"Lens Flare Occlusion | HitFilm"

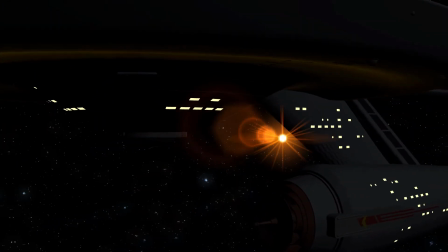0s
Jay Haynes for the Film Sensei channel. Today in this video, we're going to do this light flare occlusion effect in HitFilm.
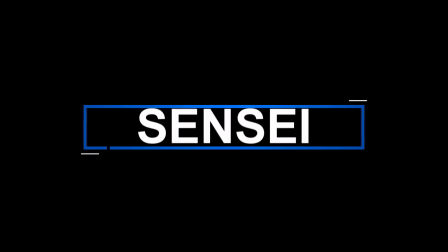This effect occurs when you have a light source that is creating a
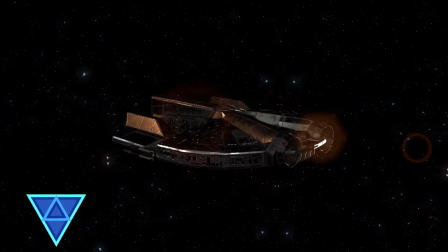19s
lens flare and a model that passes in front of it.
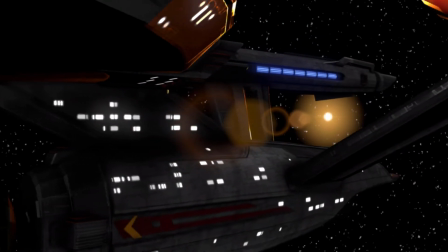24s
The model will occlude both the light source and the associated lens flare.
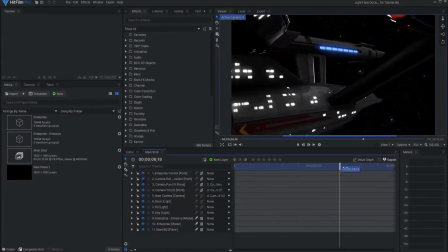32s
In this example, I have the Enterprise passing in front of the camera while being backlit by this point light here. I will want to add an interactive visual light with associated lens flare artifacts.
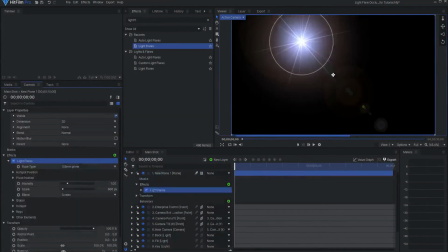46s
If I simply drag a plane layer in and add the light flare effect, I can attach it to the light source.
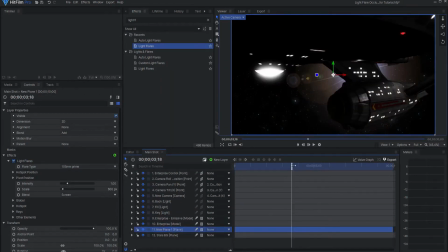54s
You can see that the interaction with the spaceship and the camera lens is not correct. When the spaceship passes in front of the light source, the lens flare should also be occluded.
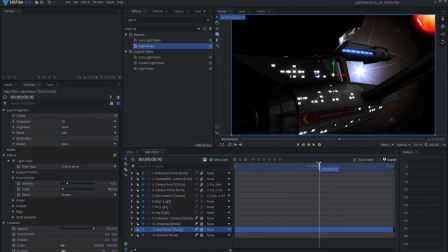66s
On the other hand, when the light flare is visible, it should correctly interact with the camera by showing lens flaring artifacts.
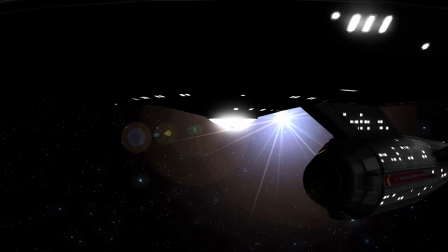74s
It is obvious that this light and its associated lens flare are simply sitting behind the
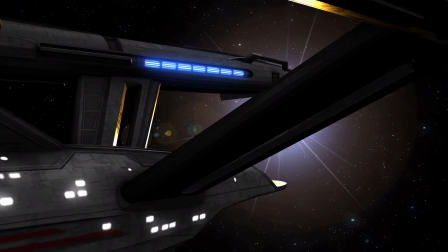81s
spaceship model with no real interaction between the spaceship and the camera lens occurring.
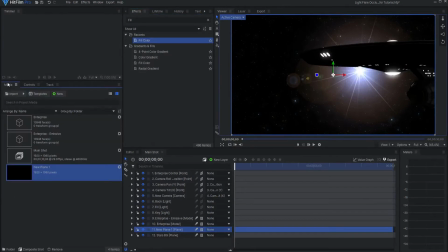87s
So how do you create realistic light interaction between the light source, the spaceship, and the lens of the camera? I will start by duplicating the composite shot and renaming the duplicate lens flare. In the lens flare comp, I will remove all the lighting,
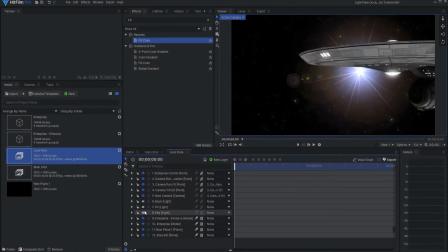105s
any extra render passes of the model, for example this emissive layer, and the background. I will then add a fill color effect to the model and make it black.
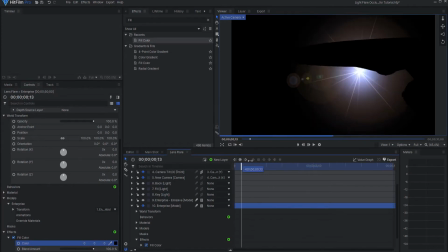115s
Now I have a light source that is only visible when it is not being occluded by the spaceship.
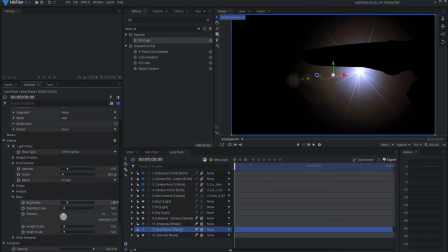122s
I can turn off all the extra parts of the light flare, including both the rays and the lens flare artifacts, leaving only the main lens flare visible.
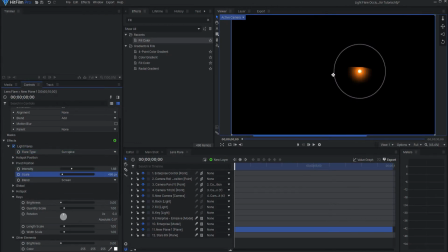133s
Then I will adjust the flare so it is bright enough yet scaled down to the size that I want. Lastly, I will add a gray layer to the top of the stack and put a demult effect on it.
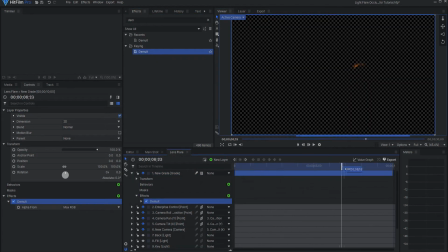145s
This will make the whole composite shot transparent as necessary.
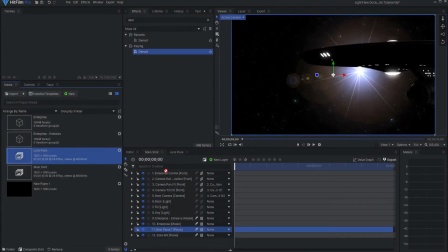150s
When I am ready, I will drag the lens flare composite shot into the main composite shot and make sure that it lines up correctly.
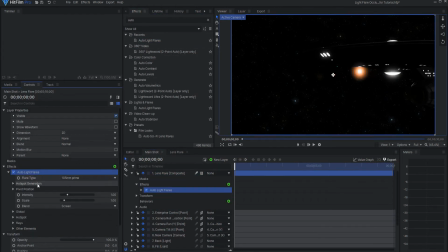159s
Now I can add an auto light flare effect to that layer and tweak the rays and other elements to taste. I can even add multiple auto lens flare effects to create even more dynamic and interesting lens flare artifacting.
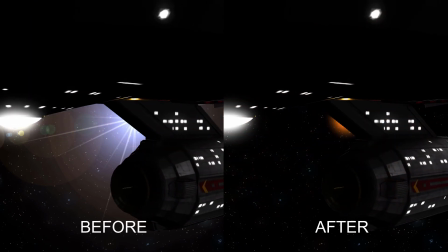175s
See how the light and the associated lens flare are now correctly interacting with the spaceship and the camera lens.
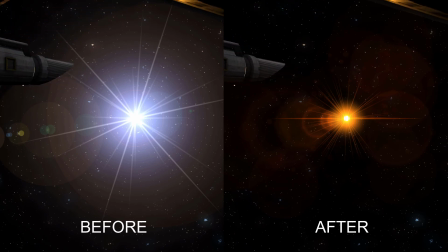183s
This brings a realistic look to the lighting of this shot. If you enjoyed this video, please do me a favor and like it.
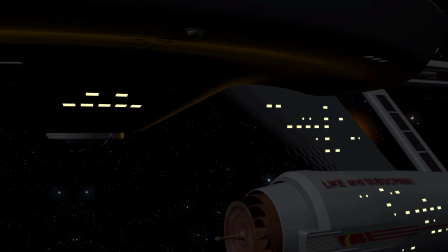191s
Also, if this is the kind of learning that you're interested in, please consider subscribing to my channel and don't forget to click the bell icon for notifications.
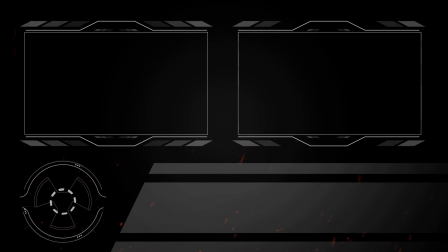200s
Tutorials come out weekly. If you have any questions about this lesson, please leave them in the comments below. Otherwise, thanks for watching.